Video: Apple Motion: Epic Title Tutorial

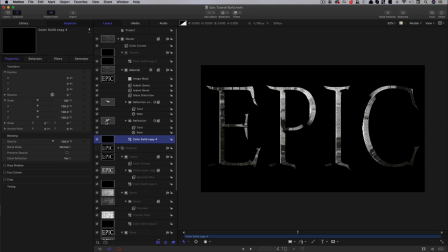12:18 Now, because I set these two reflection layers to add,
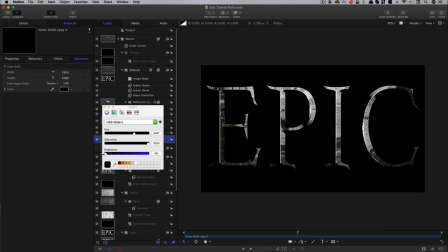12:23 we can come to the generator and we can change the base color of the effect. Let's go for something like that.
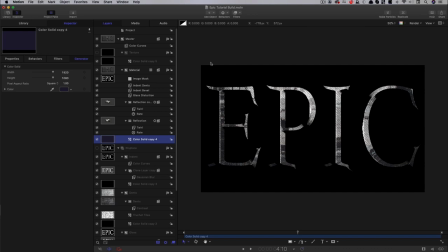12:36 A little bit of blueiness in it, maybe. I don't know. Okay, next thing I want to do is I want to add in my texture. So I'm going to come to this texture group and I'm going to import the thing that I've called dark flatten there.
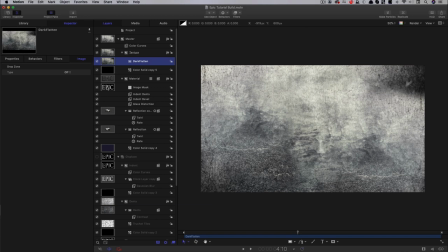12:52 It's a texture that looks like this. And let's turn that group on. Now, I think what I'm going to do is I'm going to delete this color solid. I don't need that. And what I'm also going to do is I'm going to bring this down, this entire texture group,
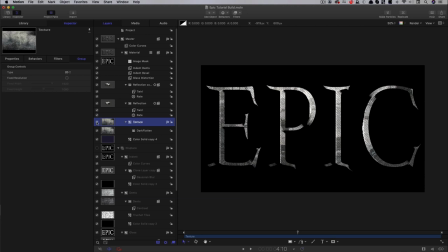13:07 down into that material group just above that color solid down there.
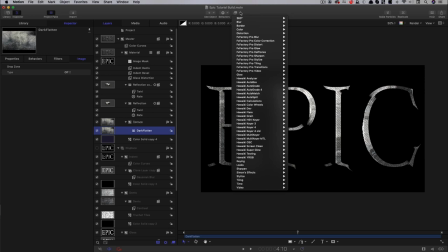13:13 And now I think you can see how that is affecting everything down there. Let's just add a color curves to this.
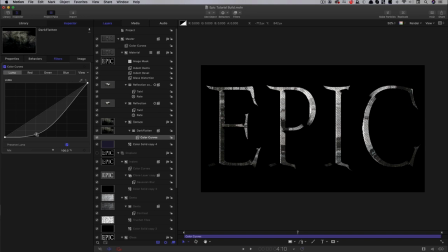13:23 And you see I can darken down and it's creating this sort of nice staining effect down there at the bottom.
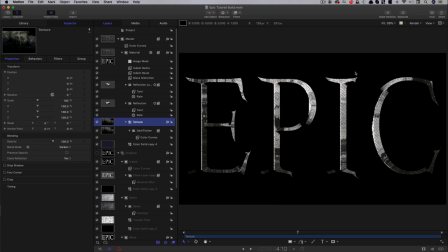13:34 And if we come over to that texture group and set its blend mode to darken, it'll allow that base color to show through a little bit more. Okay, let's come over to our master color curves and let's maybe just make this a little bit more kind of gold.
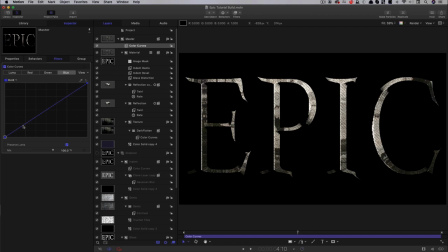13:52 Let's just increase the red and green. Let's push the low blue and just reduce the highs there. So we've got this nice color contrast in there.
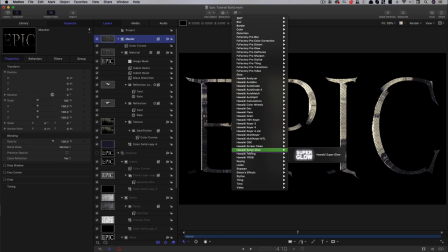14:08 I'm going to do to make this really look nice is to come over and to add an effect that is not yet available,
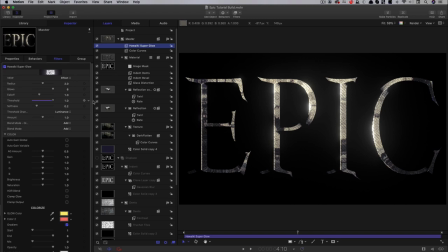14:16 but is going to be soon, and that's Hawaiki Super Glow. So add that, and let's increase the threshold. And you can see we've got this really, really glassy looking glow that does absolutely fantastic job
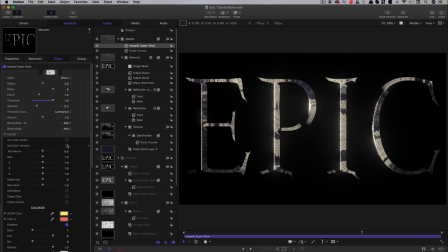14:35 very, very easily. Lots of incredibly powerful controls here, which I won't go into at this point. Next up, let's just animate the lighting effect.
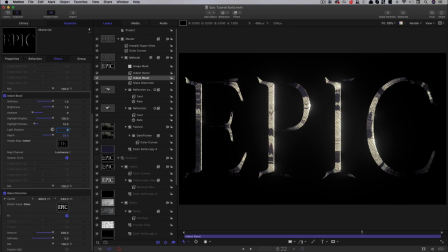14:45 So I'm going to come to the indent bevel and set that light rotation to zero. And I'm going to add parameter behavior ramp.
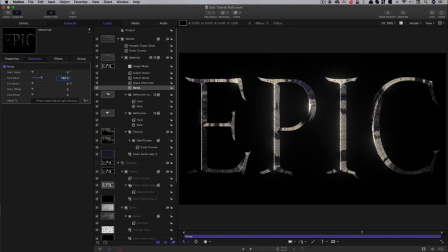14:55 And I'm going to go from a start value of 0 to an end value of 160. Now we want to do the same thing with the dents here as well. So what we're going to do is we're going to zero out the light rotation, add parameter behavior,
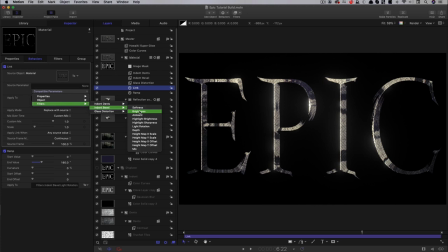15:16 link, drag in that material group, filters, indent bevel, light rotation. So now we've got those two linked together. And that, as that light rotates, it really helps to sell the effect.
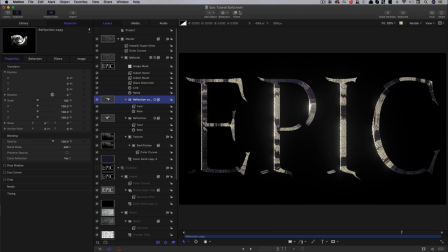15:33 Now, as I say, I think we've probably overdone these reflections here. They are too shiny, I think, for this look that we've gone for. So I'm going to just reduce those down a bit with the, just reduce the detail a little bit with a blur filter like that,
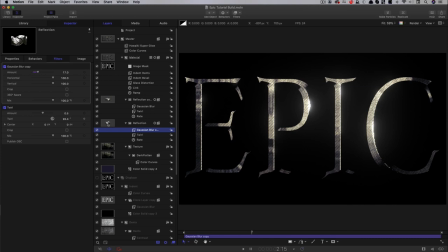15:50 and copy it onto the other one as well. Just makes it look slightly less shiny.
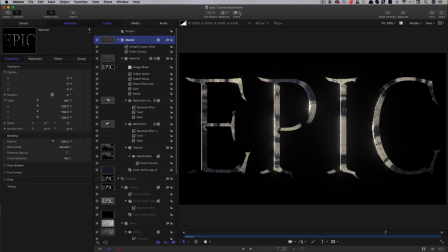15:58 Then what we're going to do is we're going to add, tell you what, I'm going to add something else. I'm going to add filters, sharpen, unsharp mask. Always really helps. Motion has this tendency to make everything a little bit too blurry,
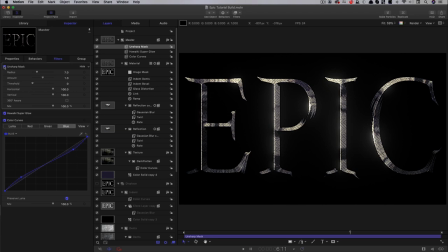16:17 and I think that really just helps to kick it out, gives it a really nice, crisp, punchy effect.
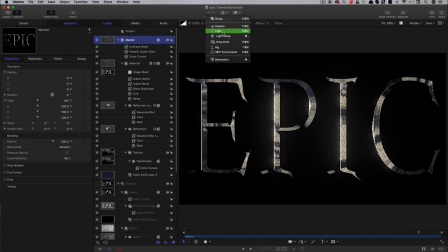16:22 And let's now add a light. So add object light.